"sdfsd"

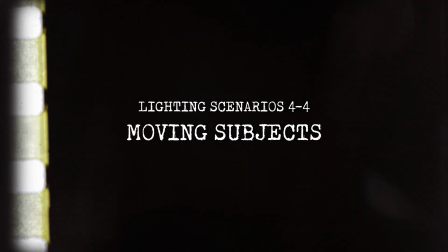(0:01)
In this video, we are going over lighting for a moving subject. Now, oftentimes we don't have the luxury of your talent at one point throughout the frame.
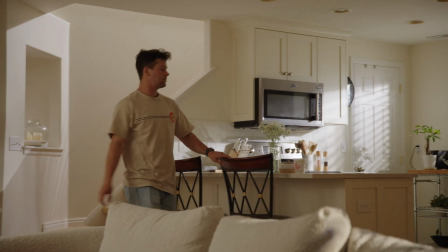(0:08)
Oftentimes you're gonna have your talents moving throughout the scene and we need to light that accordingly. Now, when we talk about the topic of lighting a moving subject, it can often be confused with actually tracking your light source with your subject, which isn't necessarily false, but it also isn't necessarily the only way to go about lighting for a moving subject.
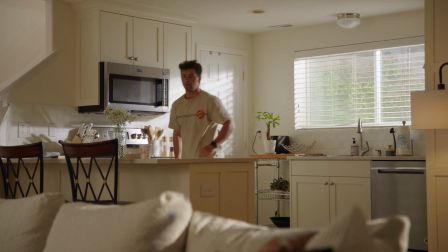(0:25)
In this case scenario, in the scene that we are looking at, we have Nate coming in, getting home,
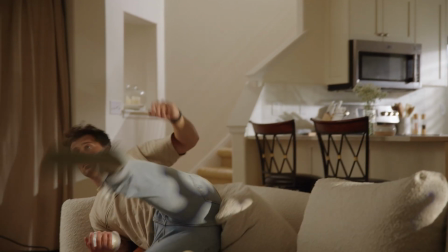(0:30)
coming into his living room, coming into his kitchen, having a bite to eat, and all of these lights are static.
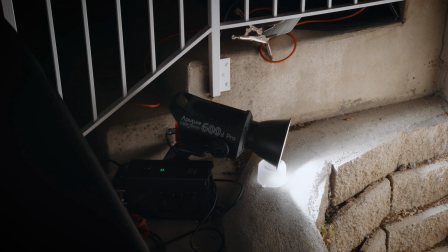(0:35)
They're not moving. They're all placed strategically based off of his blocking. Now let's dive into the strategy of this and the blocking of it.
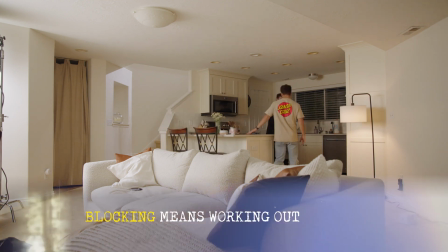(0:43)
Now, if you aren't familiar with the term blocking, blocking essentially is walking with your talent and finding out where your talent is going to be.
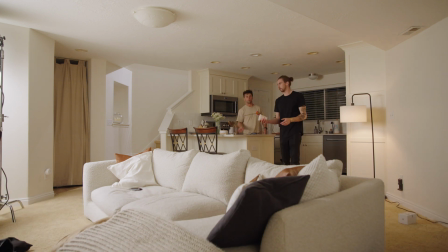(0:50)
You're blocking to grab the cup of noodles, or it's set for them to go to the sink and then walk out here.
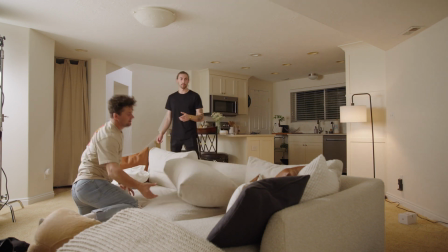(0:55)
So essentially we walked through the frame and we decided, well, where is Nate going to be coming? He's going to be coming in here, coming to the sink, coming to the cup of noodles, and then in turn coming into the living room, into the couch. That gives us a little bit of direction as to how we want to light this scene. So in this case, we're shooting at night.
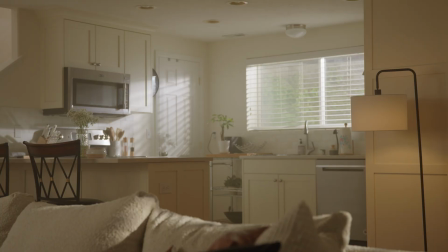(1:11)
It may not look like it, but it's about 10 o'clock at night right now. There's not any light outside. So when we strike all of these lights off, it's completely dark. So we need to fill in these holes in pools of light to where it fills the scene to, one, make it look like daylight, but two, to light our talent when they get to our designated spots,
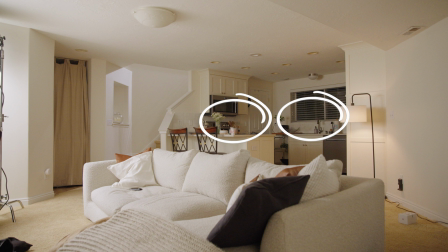(1:28)
kind of like the highlight milestones, the sink, the cup of noodles, and the couch. Yes, additionally, we will need to light the scene, but a lot of the scene lighting in this particular case is actually coming into play when we strategically add in our key lights for these designated marker points.
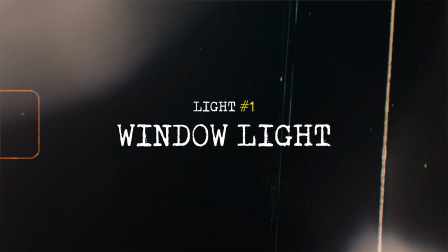(1:42)
So going through with the series of lights, I knew that one of the first places that Nate was gonna come to was the sink.
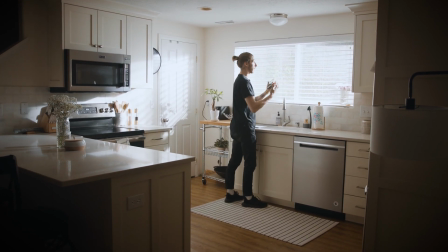(1:47)
Now, I'm lit right here by fake sunlight.
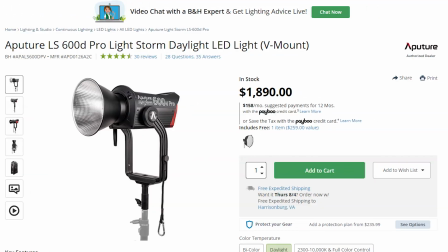(1:50)
So outside this window, we have an aperture 600D Pro shining in through here, and I placed that in a way that, one, it's gonna hit me and play that camera side.
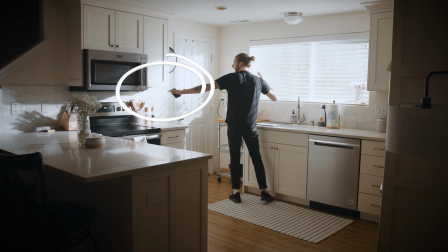(1:58)
You're gonna see a little bit of this sun here, and then also you're gonna create texture and shadow on the wall and really fill in this space.
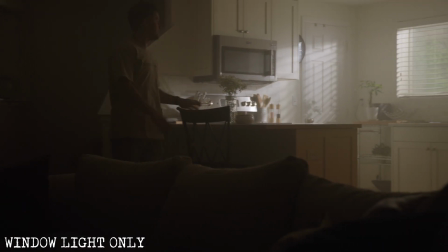(2:04)
So not only does it fill the kitchen area, but when we come into frame, you can see it come onto me.
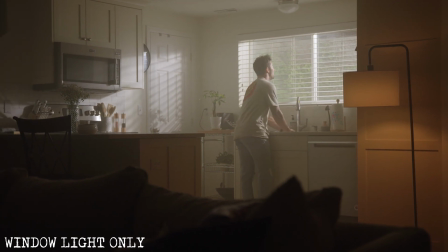(2:09)
Bam, now I am lit. So here's our A-point light fixture really acting as a key light here.
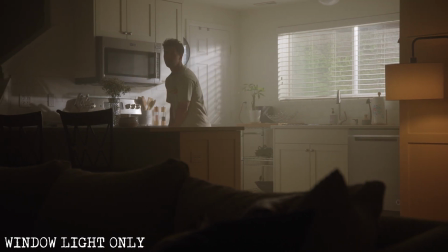(2:15)
And yes, it's hard light, but we're at such a far point and it's sunlight. It kind of plays in with everything, and the hard light actually looks really appealing in my opinion here.
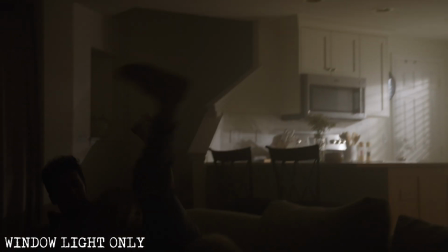(2:22)
So we've got the first light here, but the rest of the scene with only the 600D is lacking, to say the least.
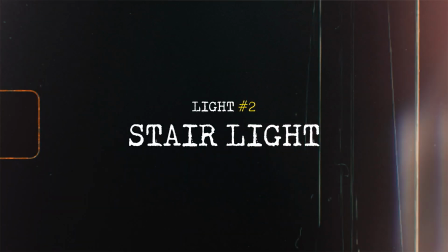(2:28)
So I wanted to go through and add another one. So when he comes down into the room, again, it's dark.
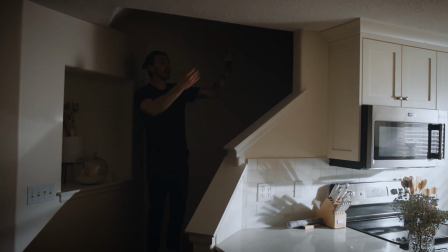(2:33)
Well, you could play that it's a dark room up there, but I wanted to keep the continuity of this sunlight coming in this side of the house, which led me to add in this light here,
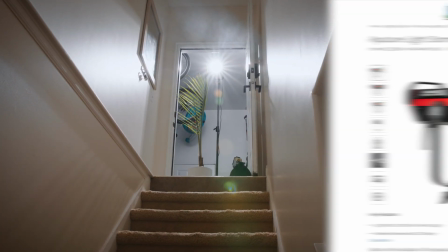(2:40)
which is a 300D with just a reflector dish, and it's actually going through a plant that's right up here as well to give this little bit of texture that you see lightly on the wall.
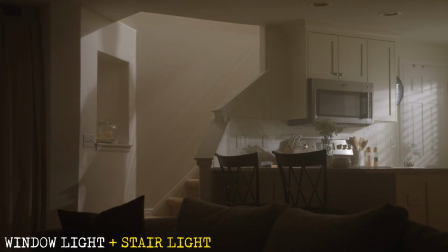(2:48)
It's creating texture with his shadow, creating this marker on the wall.
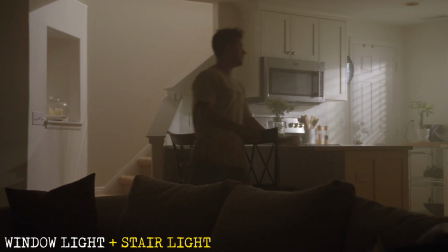(2:52)
It's kind of giving hint to him coming down the stairs before he's in frame based off of his shadow, but then when he comes in, he's lit here on this side as well.
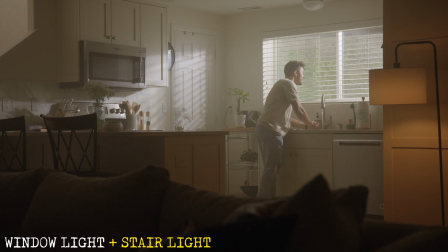(2:58)
You've got it kind of bouncing around this white stairway, so it's acting as just a bunch of ambient bounce, and then it's lighting him additionally. Now, where's he go next? He comes and grabs the cup of noodles and then does a little cool flip, comes over the couch, but it's dark over here. Now, a few different things that I want to talk about here. There are kind of two lights that played into this C point where he is falling into. One, I wanted to keep this hard sunlight continuity coming kind of from this direction of the house.
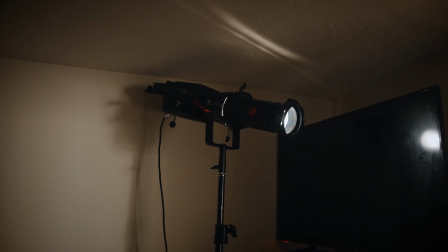(3:23)
So in this room here was the next light that I added. This is a 600X Pro with a spotlight mount.
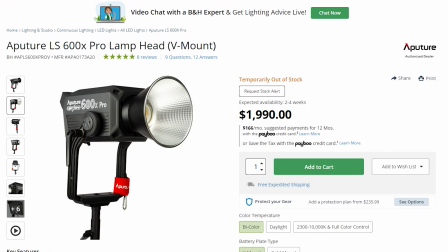(3:28)
And I've got that with a cool little gobo in it just to create these little lines of texture as if it's going through a tree branch or something outside, just creating texture.
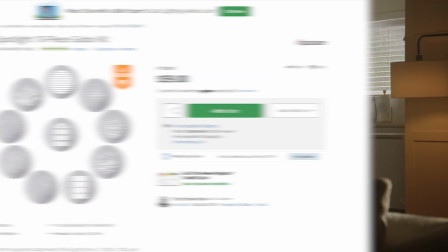(3:36)
And you can see that it's not only lighting the couch, creating a little bit more sunlight ambience,
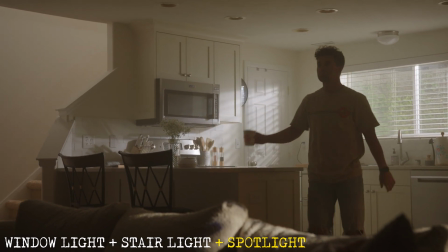(3:42)
but when he comes down and sits on the couch, you can see that this sunlight is now casting on his knee,
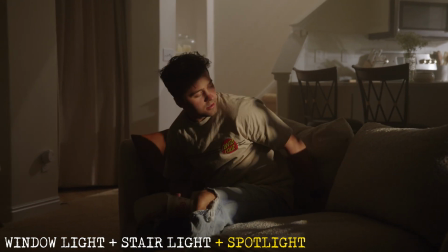(3:47)
a little bit of his torso, when he leans forward, his face as well.
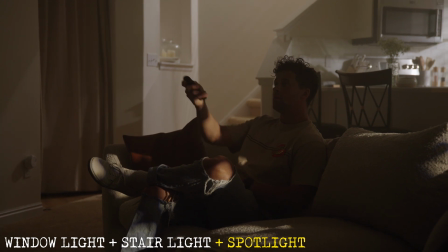(3:50)
So you're getting this hard light continuity of sunlight coming through pretty much from this whole direction of the house through different windows.
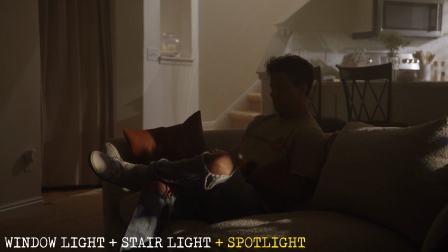(3:57)
Again, it's night, there is nothing out there. It's just actually creeping through a doorway, not even through a window. But Nate himself, he's still very, very dark. So I thought to myself, well, how can I keep this continuity of daylight? We want to keep the same atmosphere and environment.
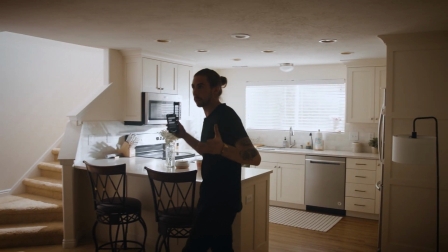(4:09)
And during daylight, we've often got sunlight that's bouncing in throughout the entire room.
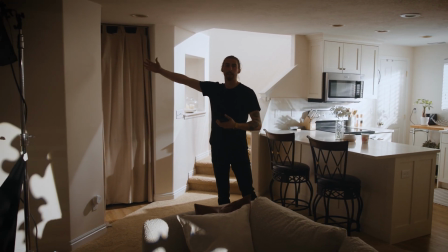(4:13)
It's going to be bouncing off of walls, ambiently spilling into other windows on the other side of the house.
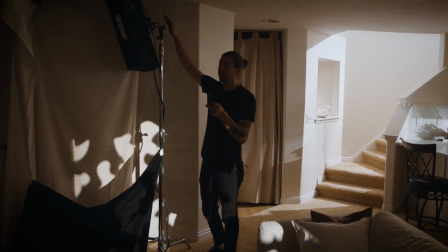(4:18)
So that led me to the next light, which is this here Amaran F22C. And I have that bouncing into this cove of unbleached muslin.
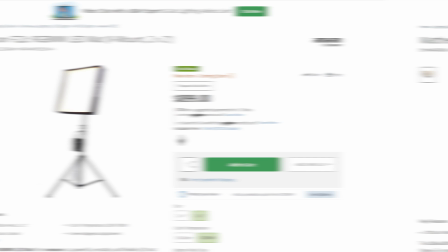(4:25)
Now, you've got this really large source. Let's talk about two different things with this.
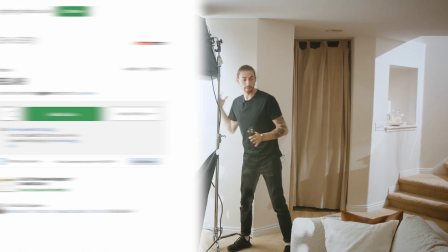(4:30)
One, we've got it coming from this upstage direction.
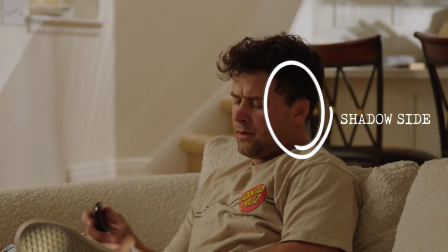(4:33)
So when looking at Nate sitting down, you've got this shadow side here, but then you've got the light coming in and wrapping around very subtly and ambiently.
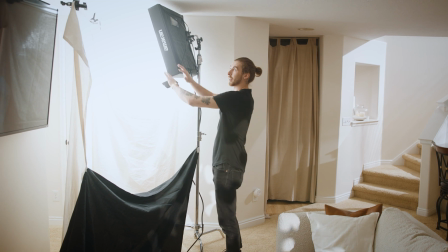(4:40)
That's the first step step that I took. But now the second step, again, we see how this is a very large source, and there's a reason for doing that.
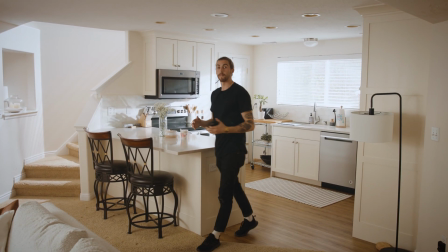(4:47)
I knew that he's gonna be walking essentially from the kitchen into here. Now, if you have a very large source, it's gonna be spread very ambiently and evenly.
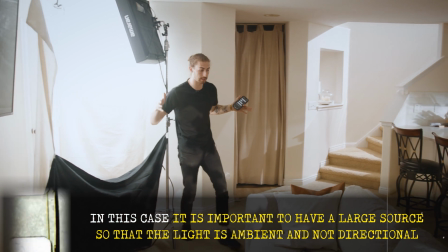(4:55)
So instead of just having a softbox right here, a softbox is gonna be very directional for this one little area in space.
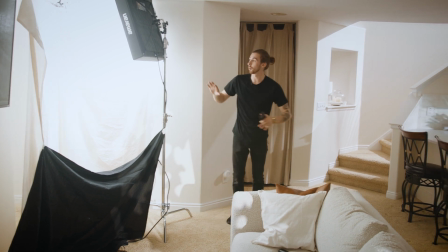(5:02)
And I knew that we're gonna have movement, so by creating this big cove of light coming in here,
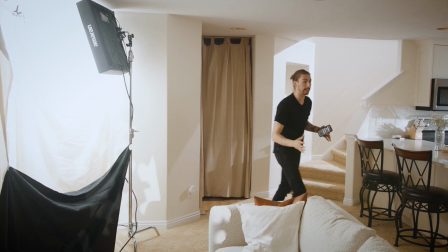(5:07)
it's gonna spread not only here, but it's gonna spread here, and it's just gonna subtly fall off into the kitchen,
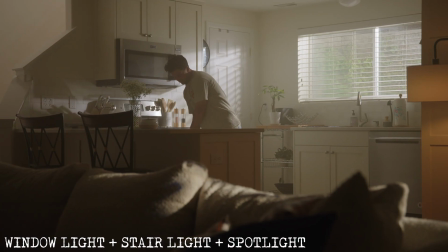(5:12)
as would ambient daylight. This really does play a huge role in the entire scene lighting as well.
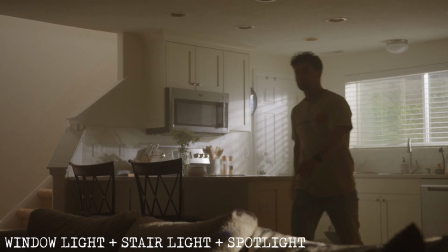(5:17)
It's hard light and you've got dark shadows throughout the entire scene.
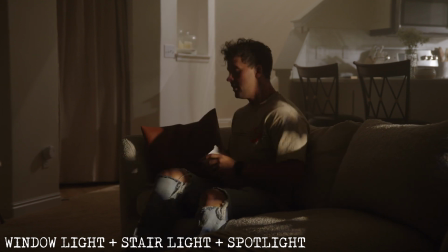(5:21)
Yes, you have this hard sunlight, these slashes, but it doesn't necessarily look fantastic until we bring in this key light,
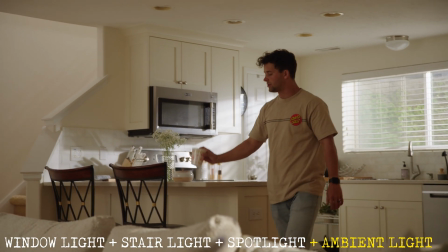(5:28)
which is filling the ambience throughout the entire scene, especially as he gets closer. You can see that it's a very smooth transition.
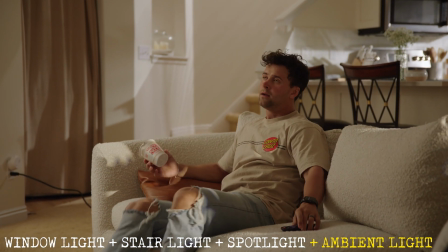(5:34)
There's nothing that's gonna be very drastic. It's not like I'm just isolated right here with a softbox.
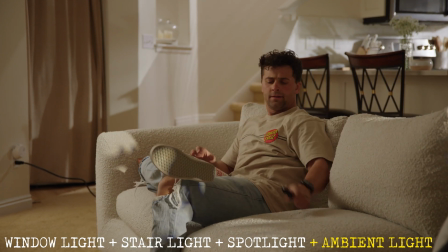(5:39)
You've got that large cove creating an entire really wrap of soft light around this part of the living room.
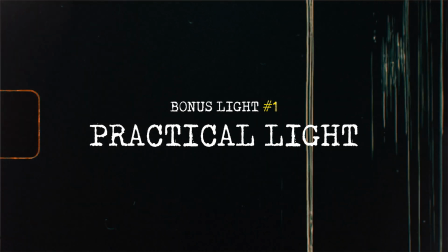(5:44)
And then there's two little touches that I added that aren't necessarily to light Nate himself, light our subject, but the first one was this practical.
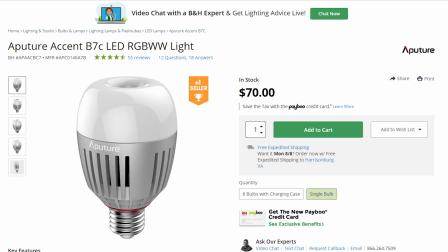(5:51)
We have an aperture B7C bulb in here on tungsten 2700 Kelvin, just as a little pop of light,
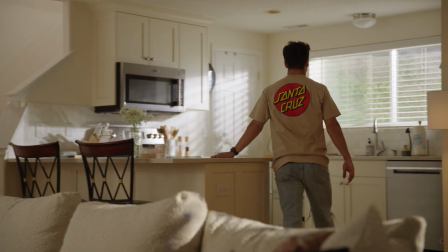(5:57)
just a little bit more visual interest, because I'm always trying to create pools of light throughout the entire scene.
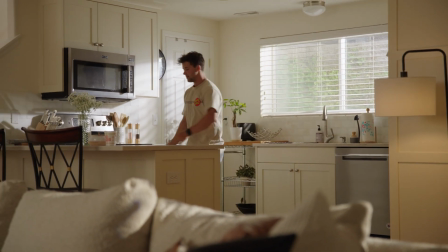(6:01)
And I felt that this little corner over here on frame right was lacking a little bit. And I always like to bring in little warm practicals just to add a little bit more visual interest into the scene.
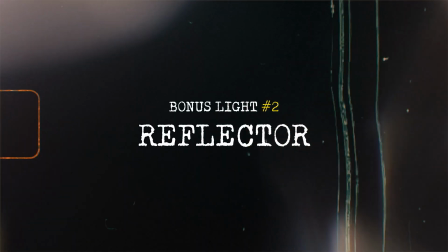(6:09)
So the practical was the first thing that I wanted to add to it. And the second little touch that I added actually brings us outside.
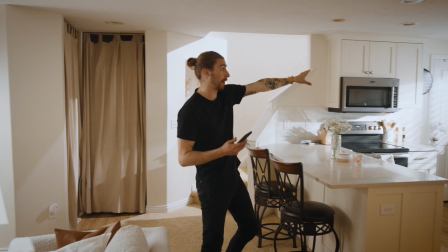(6:15)
So I'm gonna go check out the 600D out there. That's this fake sunlight coming into the kitchen. So now we're looking at the 600D.
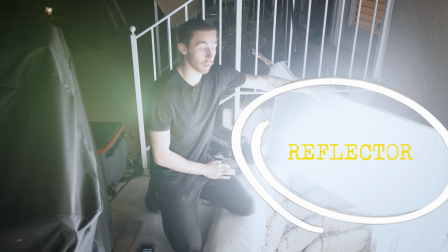(6:21)
This is our sunlight going into our kitchen. You see this silver board here, and it's playing actually a very, very important purpose.
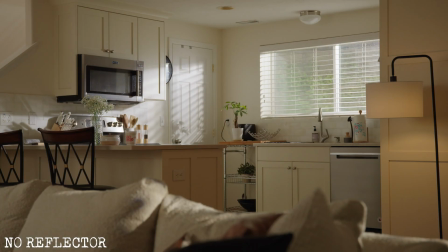(6:27)
So if you look at that on the camera, when I add this here, the 600D is bouncing off of the silver and just filling in a little bit more exposure down in there.
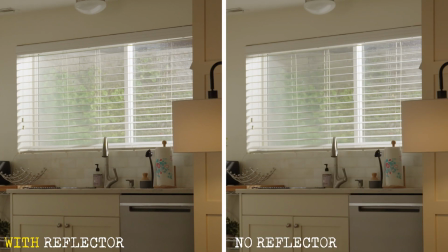(6:35)
Yes, it's subtle, but you can see that if there's harsh sunlight coming in, you're gonna have light bouncing around everywhere.
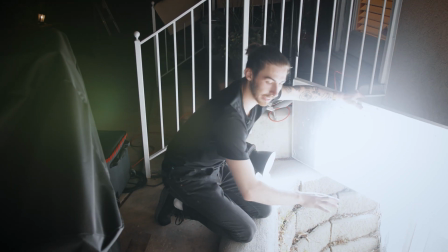(6:40)
So this is our light bouncing around everywhere, just filling in a little bit more exposure on this grassy area.
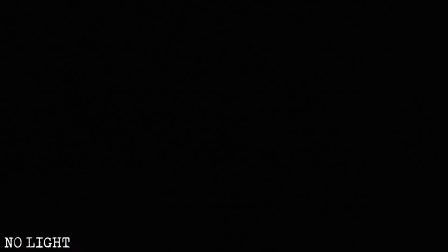(6:45)
And I just took the duckbill and hung it up here. So this wraps up this video of how to light a moving subject.
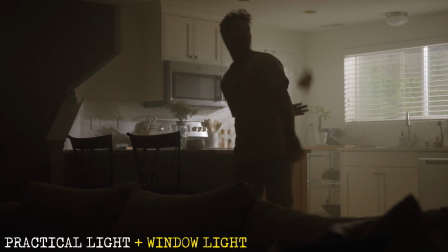(6:50)
Again, I wanna stress, we don't always need to have dynamic lights with our subject. Yes, we can do that, and yes, there is a time and place for it.
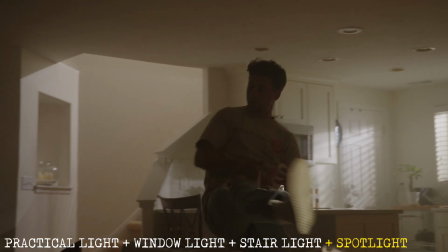(6:57)
But oftentimes I will create these pools of light for where my subject is really blocked out to be.
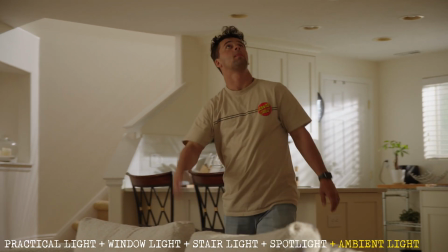(7:02)
And then essentially I'll find myself having multiple key lights or multiple pools of light as they pass through. So that concludes this video. I gotta go eat some dinner, and I'll see you guys in the next one.
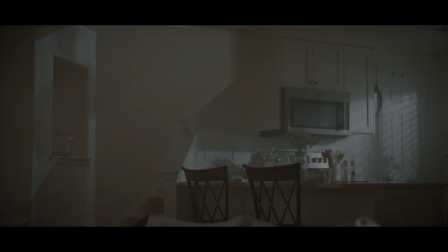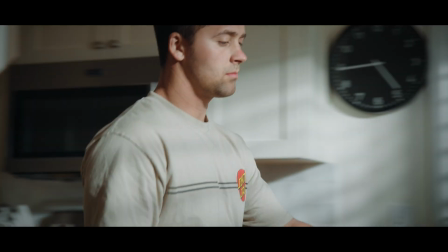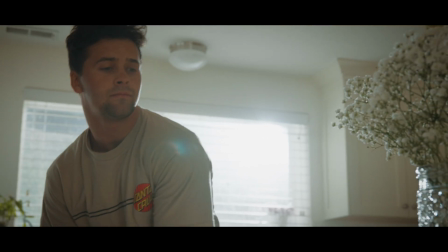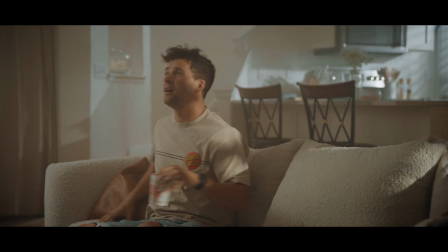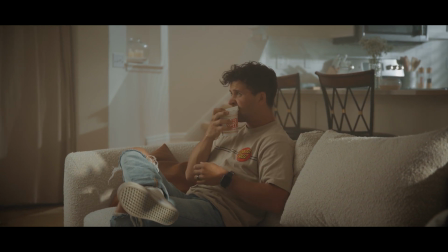(7:43) Hi, welcome back. How you been? Hope you've been well. I can't hear you, but I'm hoping that you said fantastic. Anywho, I'm Brady. I'll be your host for the afternoon. And if you haven't been here before, well,